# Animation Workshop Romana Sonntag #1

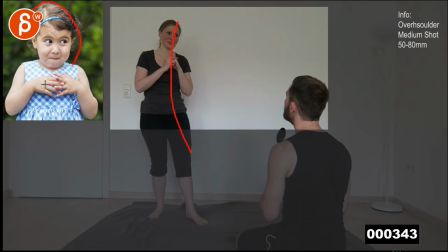253s
And then I like what she has here. I would just take that attitude, combine it with that where it has a bit more of like the body is a bit more curved, the head is a bit more curved. Like, I didn't think you would know this type of thing.
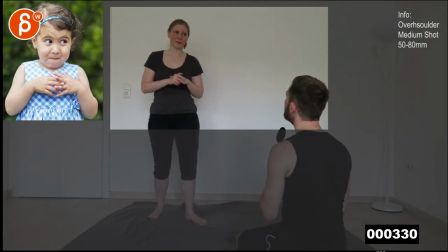273s
And then see how all you have all those subtle head moves. I think that can all still work. You have to be careful because the rig has a really ginormous head. Hold on. I'm just bringing up that site that you sent me. So you have to be careful because, hold on, let me just make this a bit
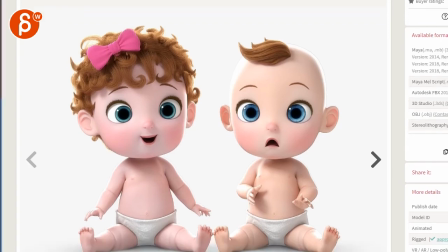294s
smaller here as I'm slowly moving through my browser.
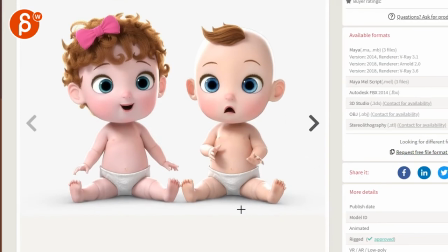298s
There you go. So I would just be careful because you're going to have small feet, very, very short legs. Then you're going to have bigger body with a ginormous head, right?
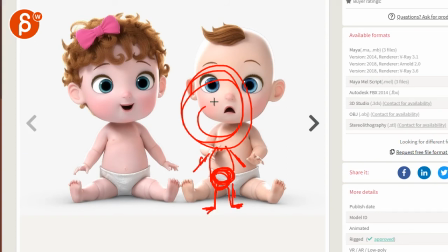314s
Again, my drawing skills are for nothing, but you know, look at your proportions. So if you have all those head bobbles the way you have them in the reference, it's going to be, have to be careful, because the moment you start moving your head left and right,
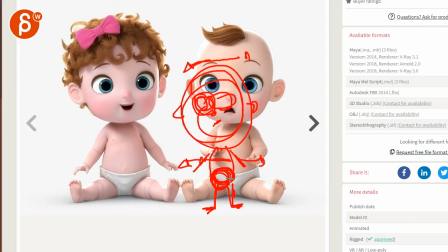331s
and if that body doesn't react to it and steps left and right and has a bit of, you know, balance correction, then it's going to feel a bit weird. So you have to be very careful in terms of how you move the head.
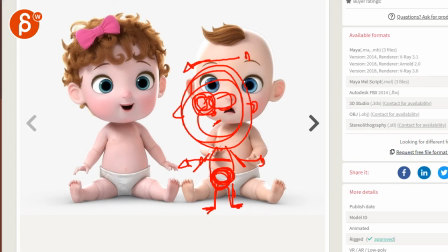344s
So I would say, because you're asking in the, I'm going to take this out here, in your email,
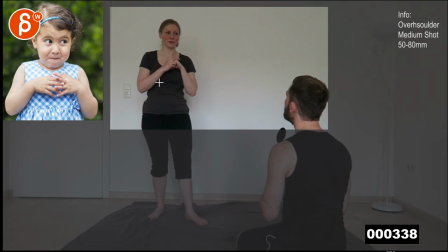353s
if you need to reshoot reference a bit for, you know, different framing and camera and stuff like that, and for acting wise, it just kind of depends on your workflow.
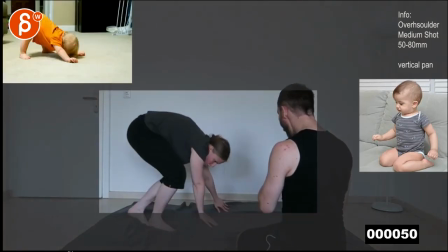363s
To me, I don't know, it depends how much you rely on reference. I think having this in terms of your mechanics and how you move, that's a great start. This is a great end thing of, this is how far I want to go with the pushing.
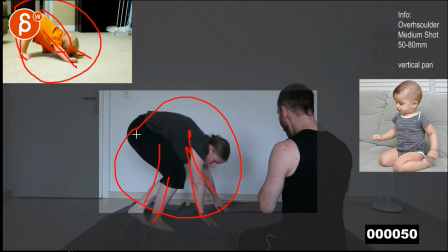379s
And the thing is, short legs, big body, and just the way babies move is really hard to replicate as an adult, A, because of proportions, but also because you're going to really just pretend. I think you're going to be better off finding reference of how babies move.
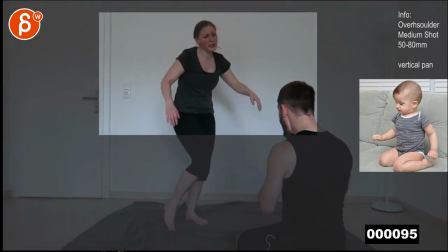394s
Like, you have this reference and you know what you want to do. You know how the acting beats are, the staging, the framing,
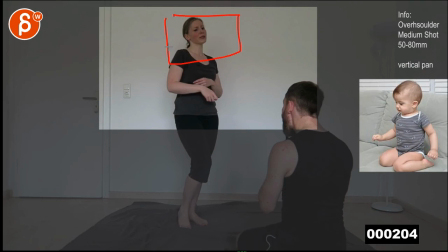402s
and if you have close-up stuff for the face, like you say in email, that's great. You don't need to see that now. I'm just going to just do body mechanics first, I would say. My only thing would be careful with this framing. You know, it could be, I mean, the baby's not going to be as tall, so hopefully the head is going to be somewhere here-ish.
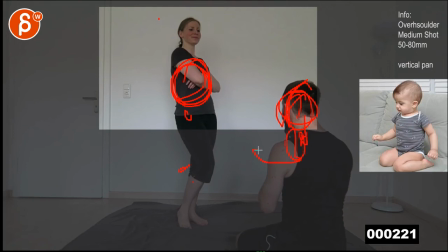420s
You know, if that's the baby's head, body, and sitting here, baby tall, you know, that, you know, there's not going to be as much tilt up with the camera. So I think the frame is going to be okay. This just seems very, very low. But again, this is going to change. But just to go back to your reference, I would stick with this.
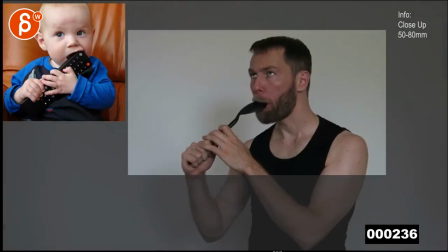437s
I don't think you need new reference unless you really, really want to act out what babies do. Because this is enough.
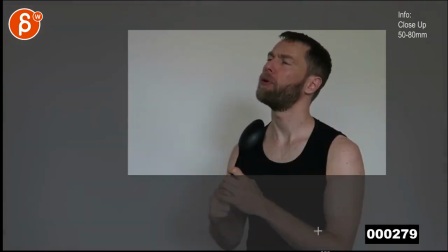443s
This great stuff where you can just push it in the posing once you get in there. Like I said, to me, pushing the out of control baby aspect. And the reason why I would also push him with going back and forth is because he has a bit more of a dopey feel.
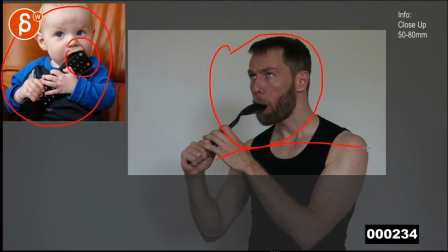459s
He doesn't seem as smart given that he does all this. So having him move around more than her,
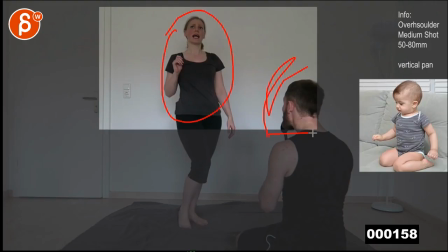466s
I think will set up good contrast of he's not as smart and she's smarter, if that's something that you want to go for.
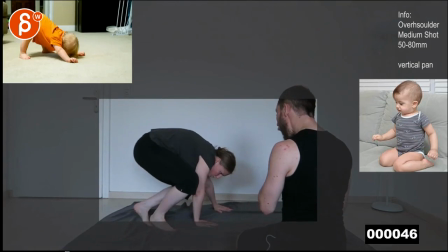471s
But I would still respect the body mechanics of, I'm a baby and I'm not quite in control.
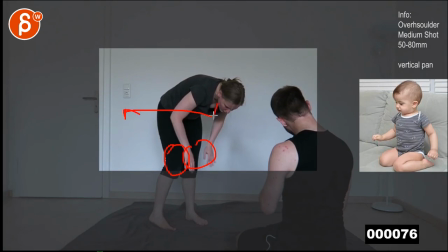478s
So when I get up like this, it's going to be slightly off balance and going left and right.
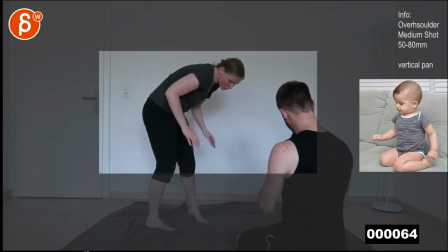483s
That's just me. I know, maybe you don't want to push it as far.
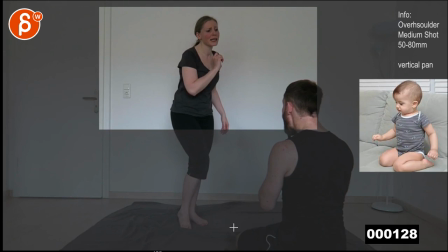486s
But I think you're going to be better off looking at actual baby reference to pick up on the nuances of how babies move.